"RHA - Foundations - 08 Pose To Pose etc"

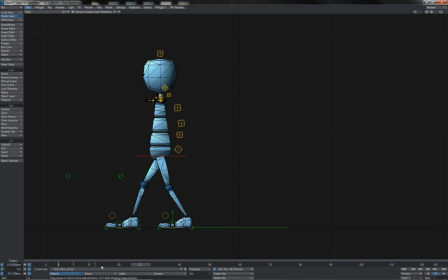243s
You can also find yourself caught up sometimes trying to maintain fluidity and smoothness, and this can rein you back on occasion from creating exaggeration in some of your posing and action,
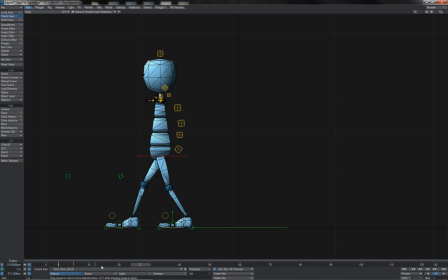255s
as you're trying to work a pose or an action to fit and flow in with motions that are already established elsewhere. And if you want to make larger scale changes, then you've got to work back through motions that you've already keyed up and massage those along the way as well.
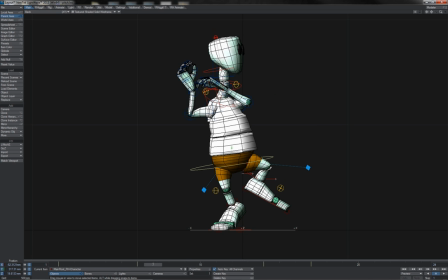273s
Conversely, working pose to pose gives you the advantage that you're not having to deal with all of these transitions between your major poses.
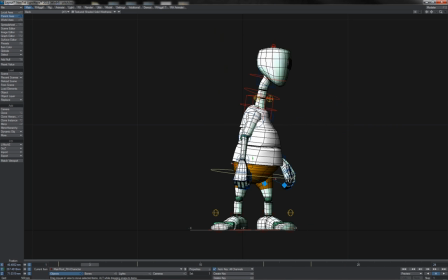281s
You're not having to worry about, details like overlap and follow through going into, all the little subtleties of motion.
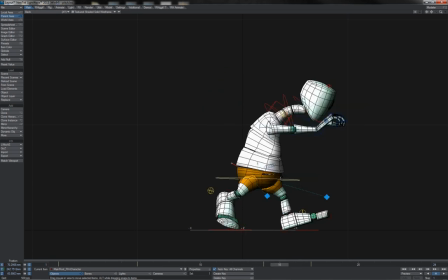289s
There might be overlap and follow through in your posing, as we see here with this, baseball pitch.
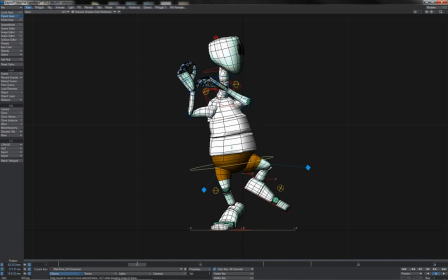294s
We've still got anticipation there. We've got the action here. and then of course we've got the follow through there.
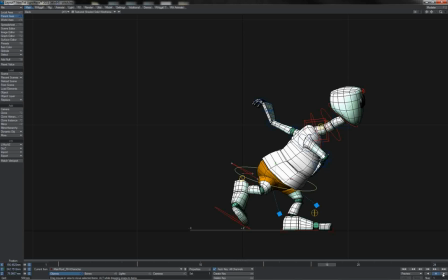301s
But it's just single block poses that we're clicking between here. All of the intricate detail of the motion is currently missing. It hasn't been created yet. Working like this means that you can go through almost an entire animation and really start sketching it out.
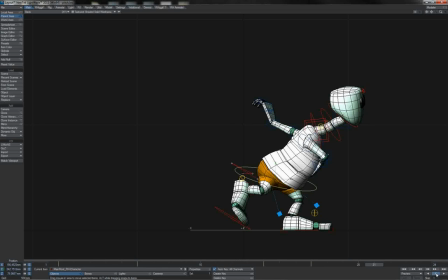318s
It allows you to work very quickly in getting the entirety of your animation planned down. It helps you to focus on staging, on appeal, on exaggeration. It helps you to really focus on your key poses,
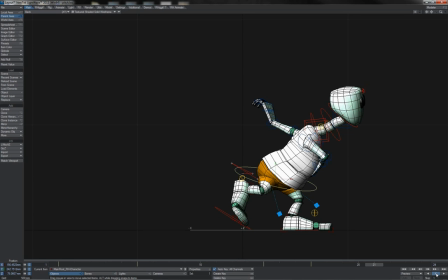333s
those signature shapes that you're putting a character into in order to communicate what's going on in the scene. The disadvantage to it is that you're largely not getting as much of a sense of the motion, or rather you're having to view the motion at, as I say, this sort of much reduced frame rate.
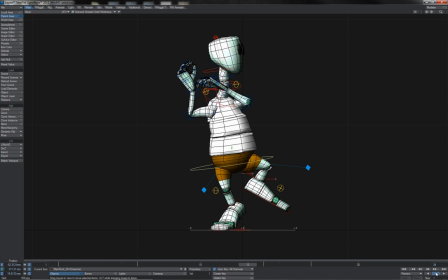352s
As such, it makes it difficult to, work on your transitions across things. It can also, depending on the motion, be difficult to judge timing. Here we've got what have we got, 6 till 14 there.
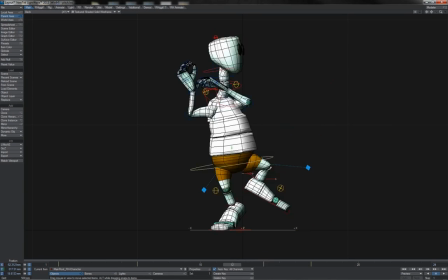367s
This is an 8-frame space to perform this action, and then after that, we've got this 3-frame timing to hit the follow-through position there. Is this good and correct timing for our scene to be taking here? Is this good and correct timing for our character in this motion?
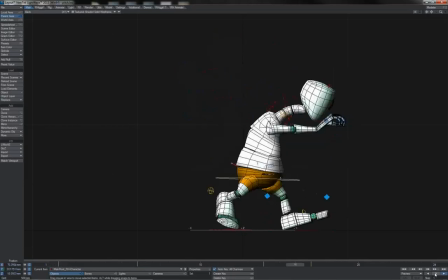383s
I mean, it sort of looks pretty good when you just play it back like this. But it's also not uncommon to find that once you come out of pose to pose and transition your keys into interpolated mode, that the timings you've keyed don't always hold up so well.
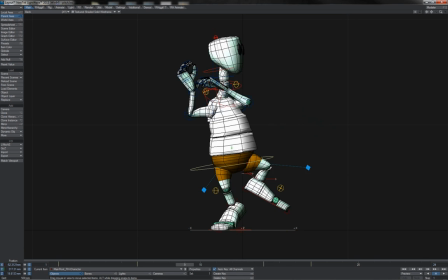398s
Certain moves start to look a little slow, or other ones perhaps a little too fast.
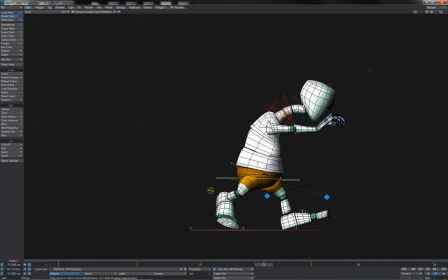404s
We can demonstrate this very easily, in fact. Let's just take all of the controls for this guy. And so, of course, we see the frame there at 14 where he's, done his pitch forward.
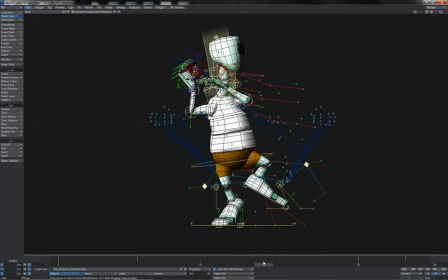414s
Let's just drag it all the way out here. So what are we doing now? We're doing frame 6 to 20 for him to hit his pitch. Now, that's over half a second to, throw something hard and fast.
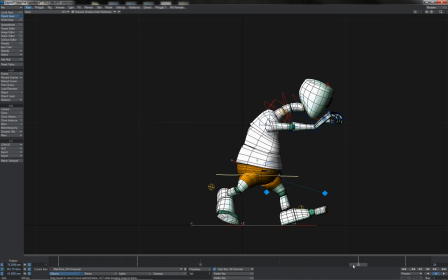427s
Clearly, that's going to be way too slow. However, if we watch it playing back, it still appears really nice and snappy, really nice and fast.
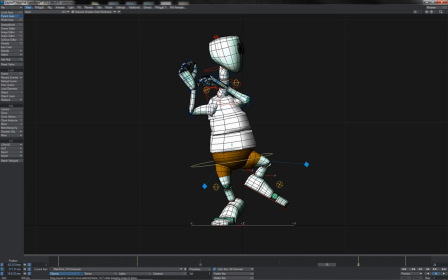436s
Reason why, of course, because we do, in a pose-to-pose workflow, snap immediately to this pose. Therefore, the sense of the transition that we get in our minds whilst watching it back is a sense of a fast, snappy action.
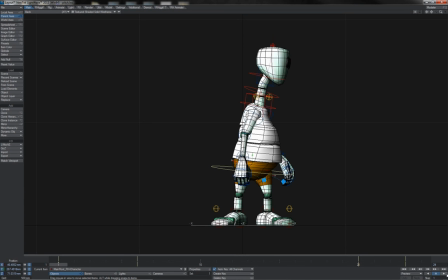453s
When in actual fact, of course,
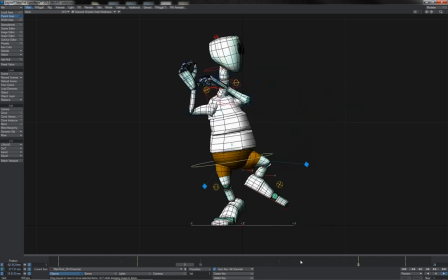454s
the timing that we have laid into our keys here is anything but fast and snappy for that particular movement. You also get sort of the opposite thing occurring on holds. We come into the anticipation here where he winds up, ready to perform the pitch.
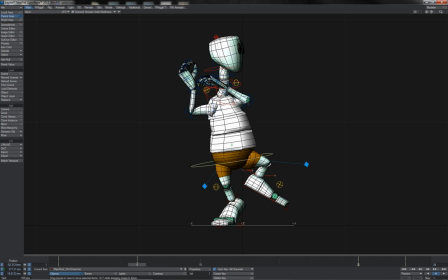470s
Now, he's not just going to hit that point and then immediately come out of it and start throwing. When you wind up to throw something like this, throw a ball, throw a punch, whatever, you sort of lag there for a minute. You make a hold. The hold itself is sort of a part of the anticipation.
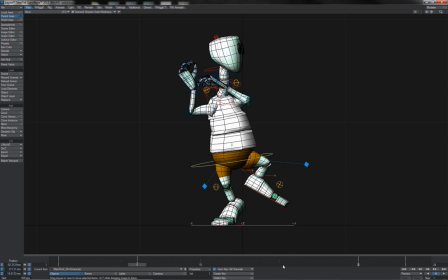486s
It's also part of the slow in, slow out as you go from going back and then change direction to going forward.